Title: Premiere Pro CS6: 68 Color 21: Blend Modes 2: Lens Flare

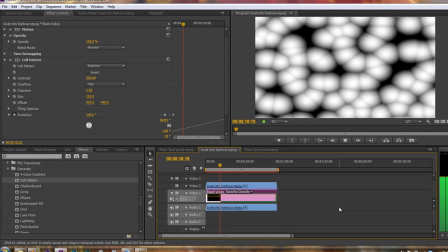(8:42)
So maybe only 2 complete revolutions. I'm just doing this for an example.
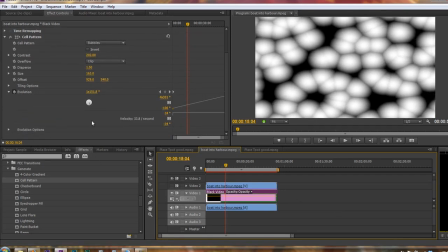(8:46)
Okay, so they are moving underneath. If ever, by the way, you want to cycle an evolution, make sure that you've got from 0 to a complete number.
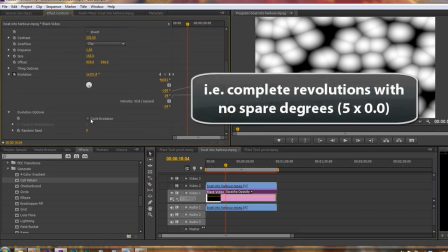(8:55)
Then you can open up evolution options and click cycle evolution, and it will cycle evolution.
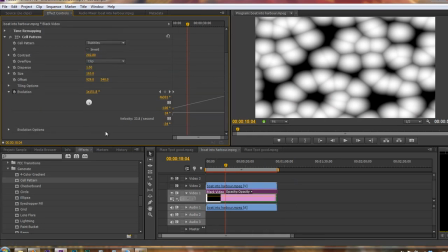(9:01)
When it gets to the end, it will come back and start again seamlessly. Okay, so we've got this moving item underneath.
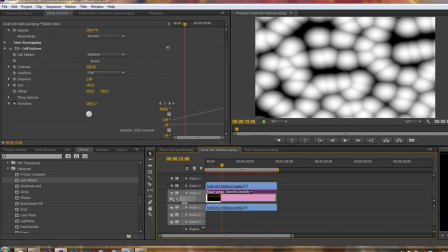(9:09)
And what I want to do now is I want to turn the video layer on above, and at the moment we can't see anything.
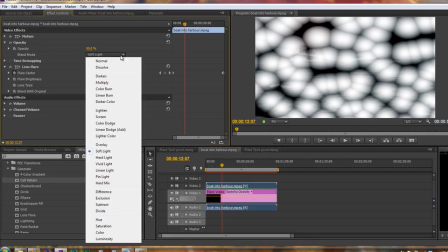(9:15)
So I'm going to select this video layer and see I've got soft light. Let's take it to multiply for the moment.
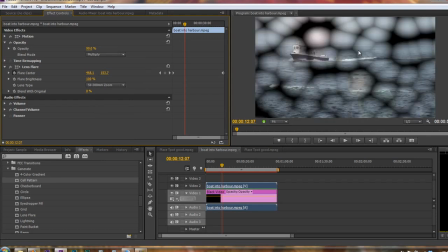(9:20)
And obviously all I can see pretty much are these items underneath. In fact, let's take it back to soft light. I think maybe overlay or soft light. Maybe overlay. Yeah, overlay is quite a nice one.
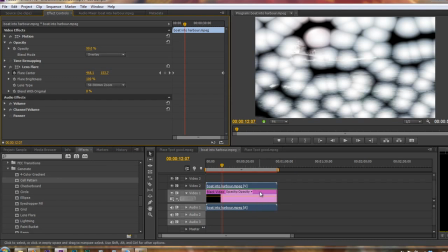(9:31)
So what we can do is we can turn the opacity for the black video cells right down. So I'm going to take that opacity right down to, say, 15%, 14%.
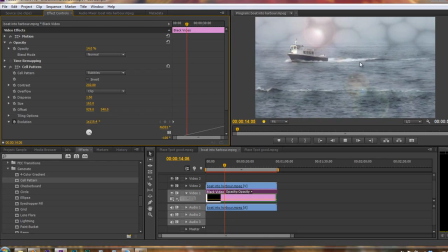(9:43)
And now when I hit the space bar, there's something gently moving underneath. Now this is too much even with this. In fact, let's try a different blend mode. Let's select this and choose, select the video layer and rather than overlay. Let's try this time, let's try a lightning one. Let's try screen. Yeah, screen's going to give us actually probably a better look.
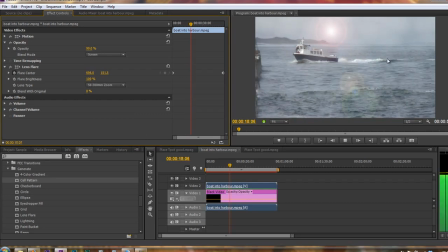(10:03)
So they are actually there. They are actually gently moving underneath. You can only just see them. But they're beginning to give a little bit of interest to what's going on underneath. You can hardly see it, but it is definitely moving.
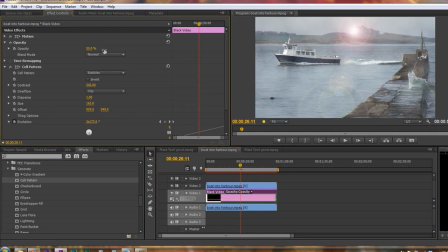(10:15)
If I turn the opacity for the cells up just a bit, you'll see what I mean. If I turn them up, say, to 70-odd%, you'll see that they are moving underneath.
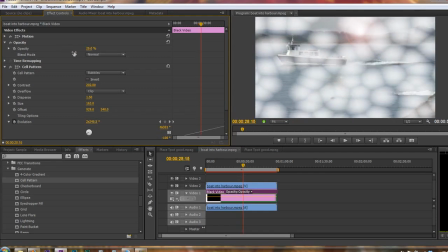(10:25)
So it's gently moving. Now if I take that right back down to just 12-15%, something really small,
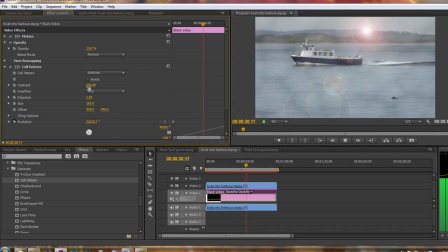(10:31)
what you've got is a little bit of almost unseen movement underneath, which gives a bit more interest to what people are watching.
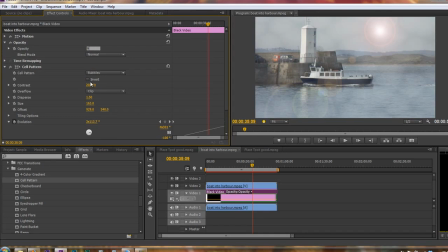(10:38)
Even 15% might be too much. I'm going to take that down to, say, 9%. And then just hit the space bar.
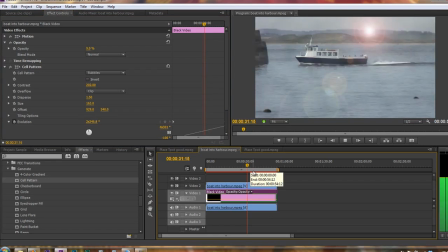(10:44)
And when you haven't got something that's really interesting going on,
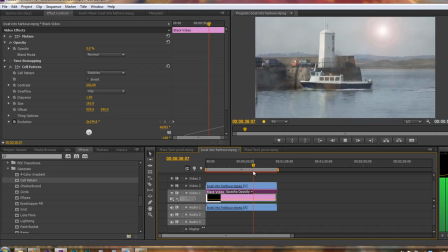(10:48)
this can be a tremendous solution just to give a little bit more interest, because the eye is drawn to movement. So if you've created movement underneath, you've created something that can look really quite good. Now in the next tutorial, we're going to look at blend modes as they are used quite often in Premiere Pro, which is to create what's called the filmic blend,
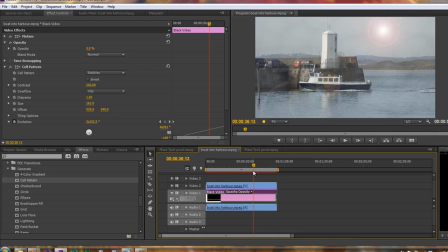(11:07)
which is a way of blending the same layer together multiple times to make video look a lot more like film.